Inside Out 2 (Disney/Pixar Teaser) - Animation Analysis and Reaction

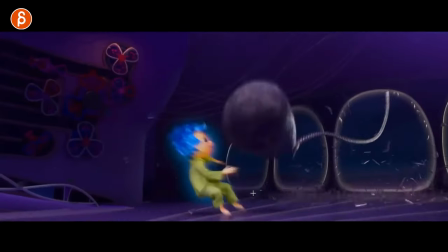405s
Like, what should I put on my reel? that shot versus this one this you got different mechanics in terms of just the weighty aspect of
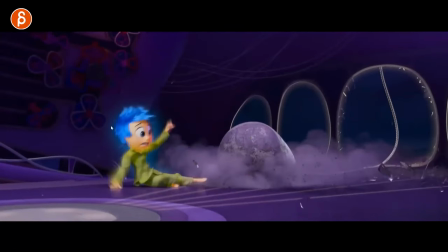414s
this being super weight you can see there's no bounce on this right this is just heavy versus body mechanics on a character that's going to bounce and scramble
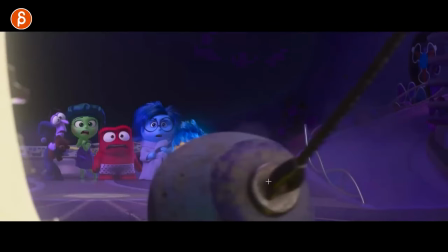423s
backwards it's so great love the offset poses here and then you got the weight too i love that actually that's actually super cool i
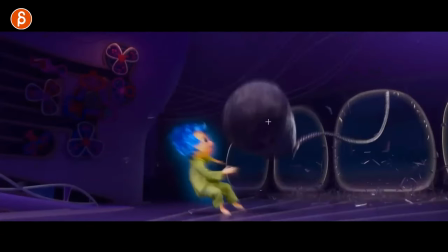430s
know this is getting into props and sets and stuff what i love is this here you have the weight of this but then you get the weight of this
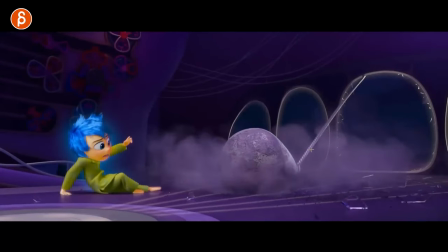437s
and then you got the pull and how that goes from slack to tight and then how this pulls and whoever animated this i love it because there's rotation it's not one axis just pulling back there's some complexity so this might point this way but this cord is probably pointing slightly you know screen
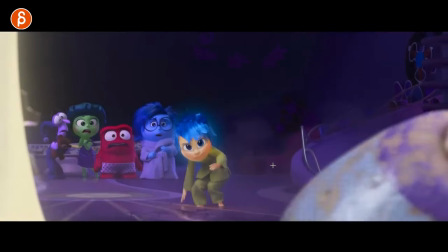455s
left which means it's going to pull that thing over that's great analyzing stuff like that to me is just exciting stuff like this
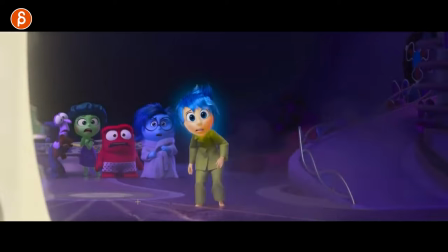463s
i like i like props and sets come on cool oftentimes
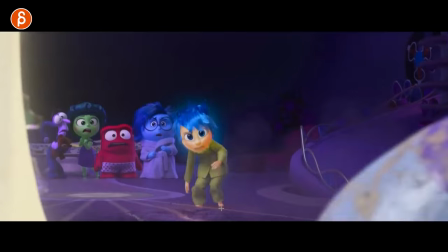468s
i give a sit-down assignment for my students just to kind of go into mechanics but you can absolutely
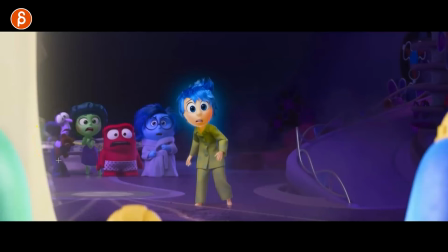472s
do a getting up assignment as well this guy oh it's a teddy bear i don't know what it was it was a teddy bear he's in his on these i love it more bundle up i don't know maybe more protective she's sad and she wants to be on bundle up i'm totally reading
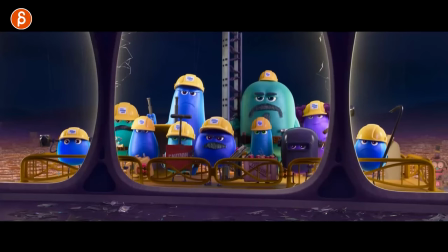485s
into whatever subjectively these are great this would be awesome Whenever I see something like this, oh, this would be great to animate. Just the simplicity of it. You still got complex mouth shapes if you want to. You can still do facial animation. But then you have just a fun, cartoony...
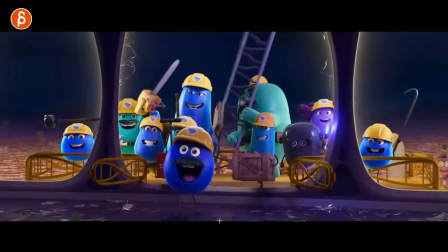501s
I'm sorry, I'm listening to the sound here, which I don't have on when I play this. Also great.
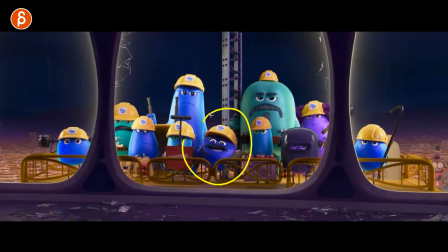506s
That, for real, would be a moment from this here, right? When you go from one change to, of course, I would love to animate the door, and I'm weird.
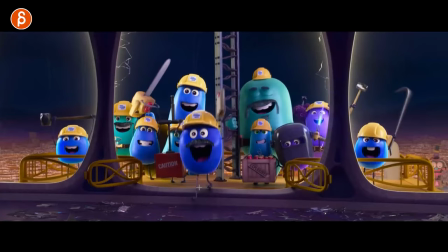515s
But then the walk, it's cute.
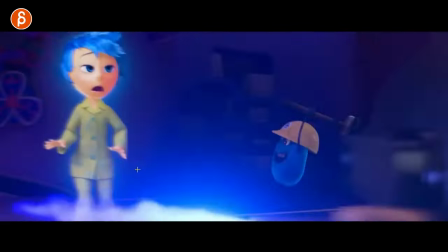517s
And I love that it doesn't go into immediately a walk, but there's that little jump up into that and also don't forget contrast right it's not just a walk cycle
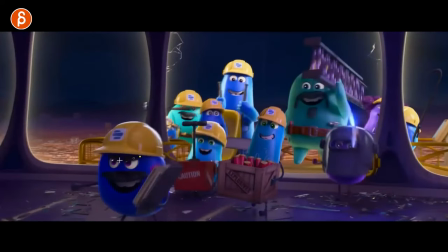525s
going forward but over time body changes he gets more focused for the task here arms go down that's something else that I mentioned
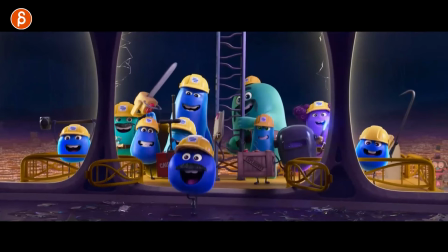533s
a lot to students it's just contrasting you might have someone what did someone do I have someone in my workshop who is holding a weapon and they were kind of I was telling them like he's thinking about this weapon like as his baby and it was the character in the weapon and was
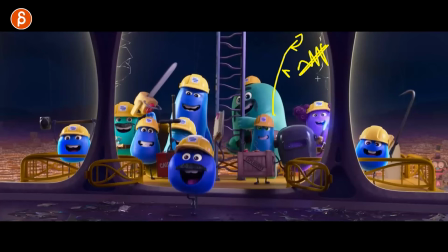548s
more cycling in terms of how the weapon was bobbing up and down and i was asking like hey what if you have this but then you end up here it's the same idea but over time the weapon gets close it's almost like more of a hug or you can see that he cares
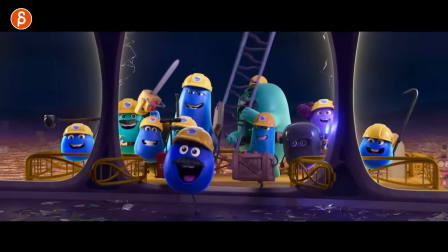562s
about his weapon so much more because it starts far away and gets closer so contrast and just even if you're in one pose and the next pose is almost the
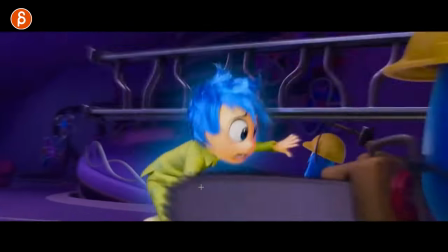570s
same it's like a pose and a sub pose like you want to still have some contrast in there this guy's awesome that's cool
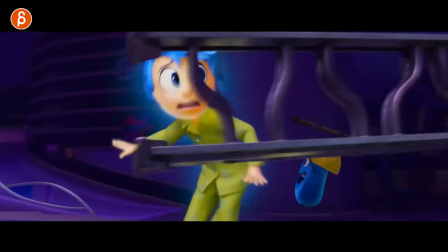578s
too i love this here it's not just a walk but you have
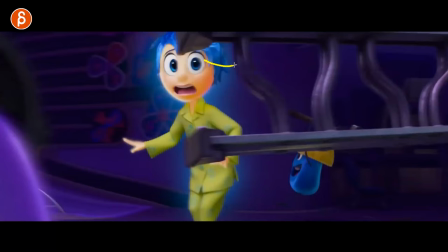583s
awareness look into camera awareness of the environment and then reacting to it
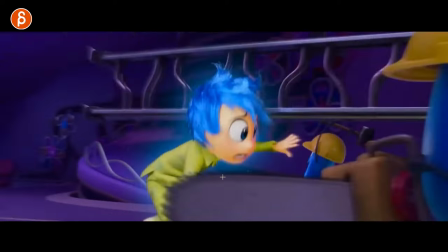588s
which then pushes into a different kind of body mechanics with a turn right there's more
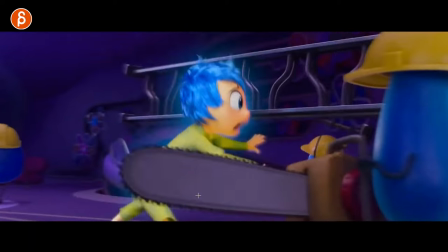593s
to it that's great that would be a great um like assignment list
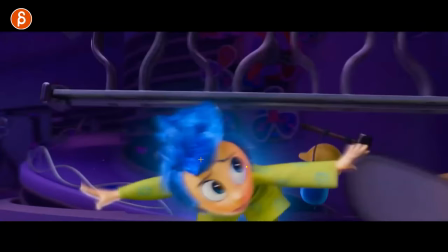598s
here reacting to something while walking and adding your complexity of space.
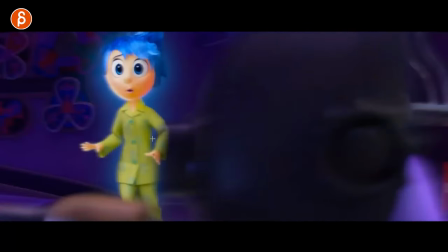604s
That's the other thing that I say a lot to the students is use your space so that your shot is not where the character is kind of,
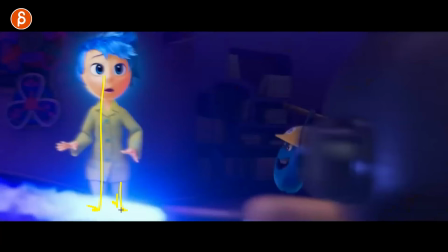609s
that's often too, like the legs are bolted to the ground and it feels like everything is upper body, arms flailing, acting, but it feels like I'm stuck, I'm glued to the ground, I don't want to move. And if you have a character that can move them, at least in one axis, I always encourage, you know, more complex axis movement.
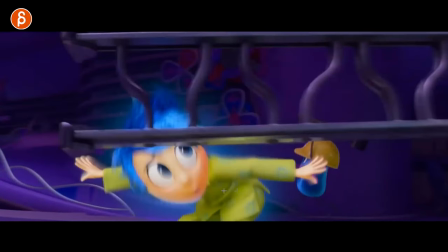626s
But this is great where you go from basically basically background-ish, right?
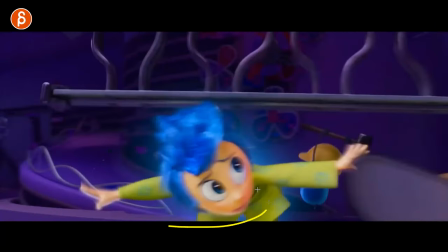631s
To more foreground-ish. But it's in a diagonal with a turn. It's so much more complex.
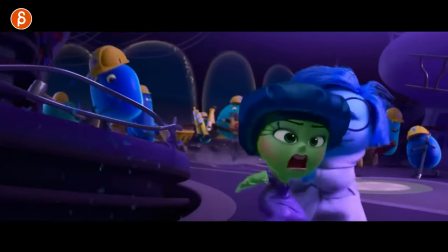636s
It's great. Oh. Sorry.
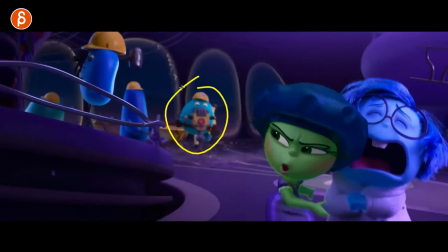642s
Oh, that guy. I love that guy. Look at him. Oh.
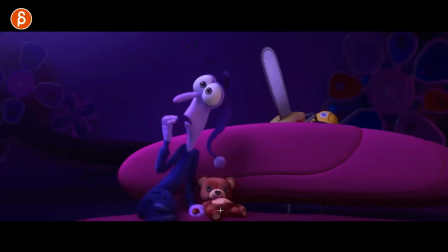649s
That's awesome. I love stuff like that. No. He's Teddy.
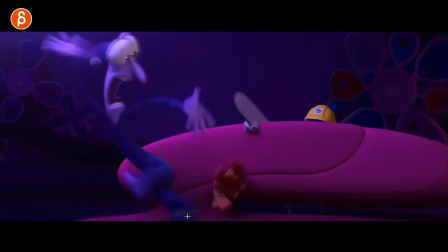654s
I was going to say, is that Teddy going to move? Is he slapping him at it? No. He's going to move. An dissipation there. Oh, look at those gray poses there in between.
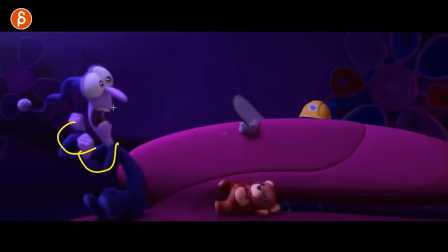665s
Great stuff. I love this. Great lines.
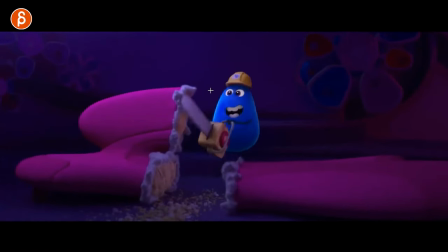670s
What's his face? Oh, okay. I was going to say, is he going to reveal like a completely manic? Like, I love this. Oh, here's the shot.
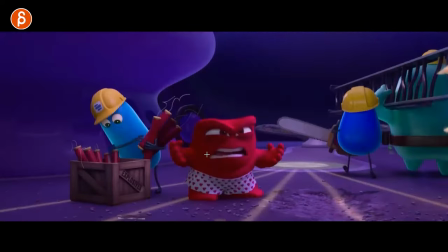677s
All right. Here's the shot. After all of this, it's like 11 minutes of me rambling. So the reason why I thought this would be really cool, for many reasons, obviously, to analyze this and talk to my students, is that the couple of things.
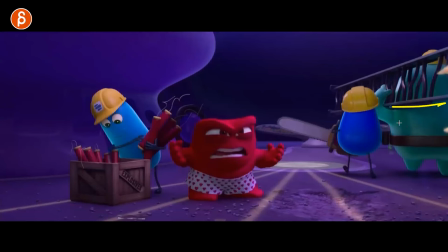690s
Like, as a shot, this is already great. how she comes in i love stuff entering frame this could be imagine your damn real beginning if
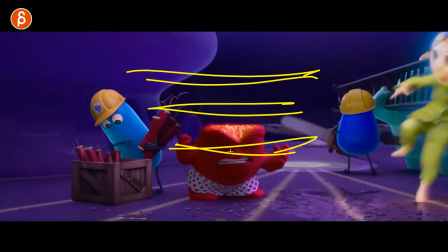697s
he's not here and you got your text name you know a character animator the date and or like the year at least uh and your socials and then
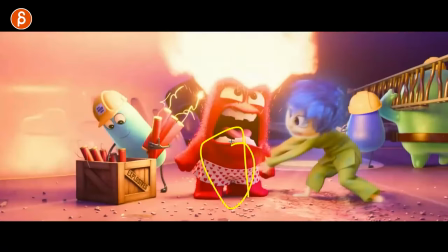705s
a character comes into frame to do something and maybe maybe this character is already there maybe kind of sleeping whatever it is but i love entrances like this cool
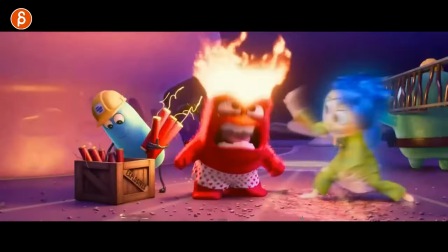714s
pose love the sliding this will probably hurt her feet huh it'd be kind And I need to have some debris movement in here.
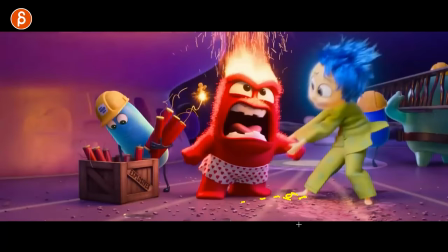722s
I would copy paste some pebbles here and have them move and slide. It would be awesome. You can see here the...
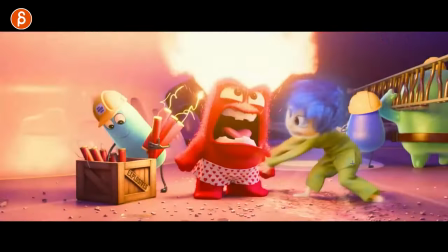728s
What is going on? Is that the fire? Why is this up here? Maybe it's the energy of this guy.
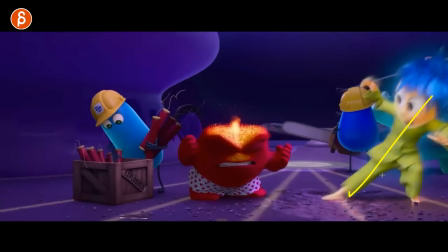735s
But great mechanics in terms of you jump in, right? You got a bounce land plus slide.
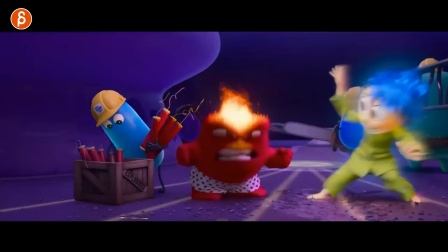742s
Because again, usually in most animation clips, it's someone just walking. whatever doing something on whatever surface that seems very neutral right and you don't really see that often stuff where someone is jumping in for instance right but on
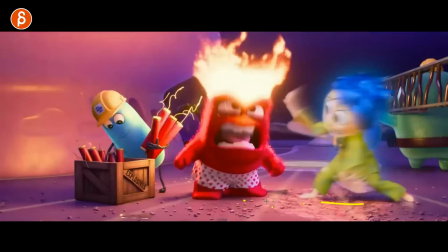754s
this on a slidey surface this could be ice this could be whatever like debris dust on a on a slippery surface this could also be
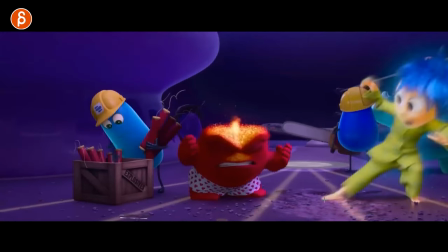761s
swampy and sticky imagine she jumps in and just the feet just stick and the
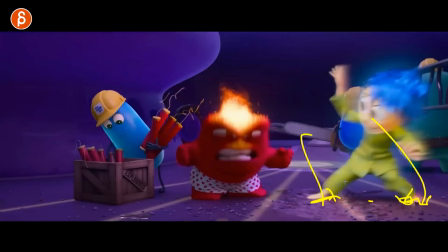766s
jump off with feet sticking could be a really interesting way of showcasing
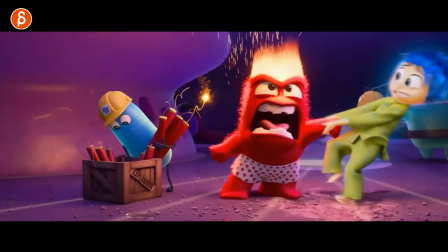771s
mechanics in a way but then you got the scramble of because it's slippery which is interesting
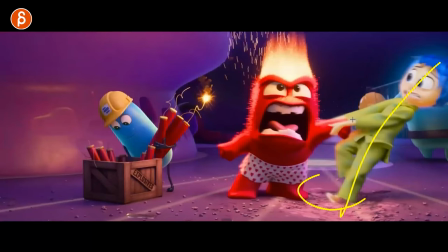775s
mechanics to go backwards nice lines here and also pulling
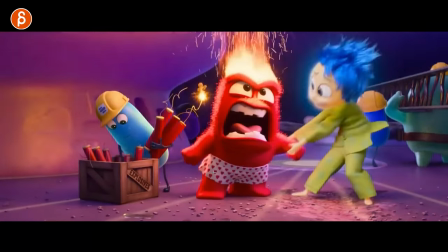780s
something then you got weights of pulling something heavy anyway this is now i want to talk about what i want to talk about is that there is so much fire
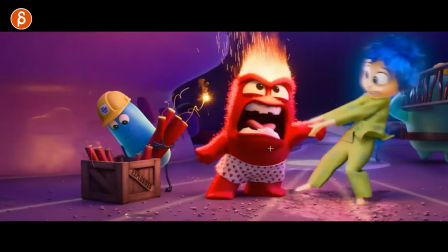788s
right coming out here the first time i watch is going oh this is cool she is pulling him but he is not being
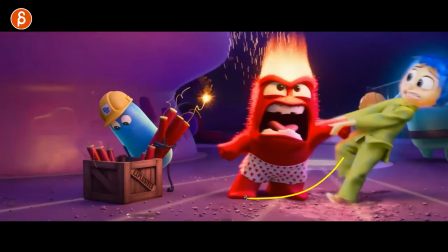796s
pulled over to the side where he might be on the ground here right mouth eyes
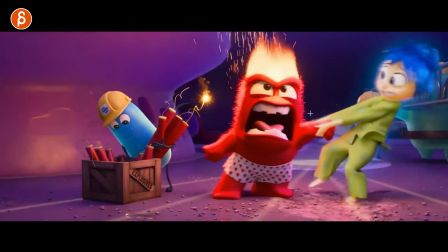801s
arm feet here and she's just pulling him the force of the fire basically creates force down this way and that's why when she pulls he stays pretty much upright and is being pulled like that sliding on the
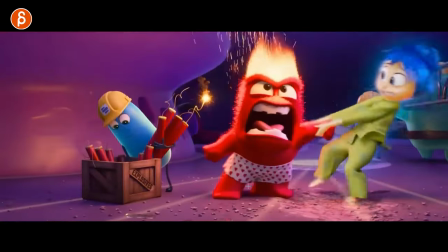815s
ground that was my thought the first time i watched this and that's just the cool thing to remember
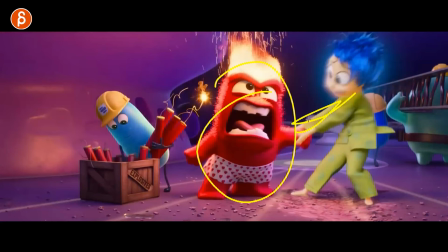821s
for anybody watching anime something like this like imagine the what is your character pulling and then you add the extra complexity of maybe there is, I'm going to say like a jet turbine, whatever, like something pushing down here, which changes the whole aspect of pulling.
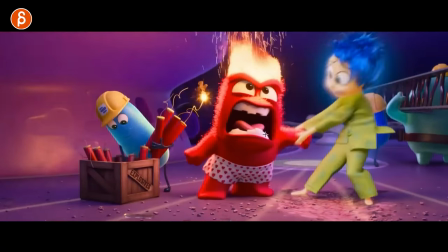839s
So it's not, again, pull over, topples and falls, then you just pull something heavy. It's something pulling this way while this is pushing down on the ground.
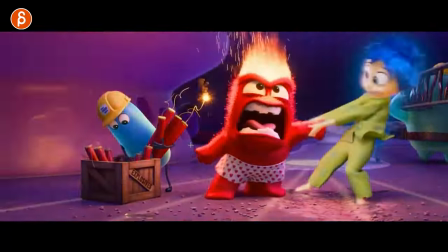847s
I'm sure that I'm like 300% reading into this, but it's great. I love it. Also, hold on. Love this here.
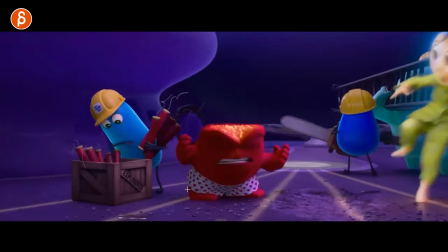857s
this guy's no idea he's completely on face by the way so he's oblivious or he's just super happy
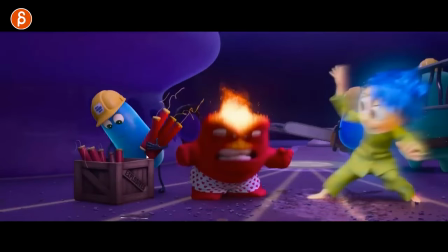865s
but if you have something that's like that and it's not that kind of character for spatial awareness i would
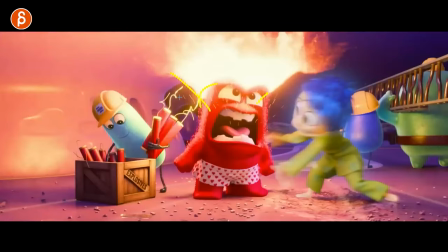870s
always consider you have this happening a it's heat it's not just the sound and maybe shock wave of an explosion of whatever you have right whatever is in your scene but that That is an event that you're going to feel and hear.
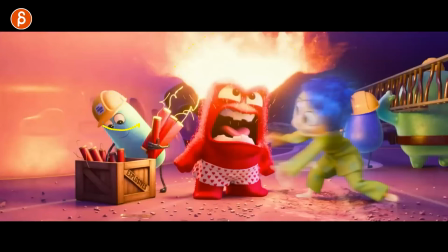884s
So any other character than this guy would turn around and wince and put the head away from the heat. You know what I mean?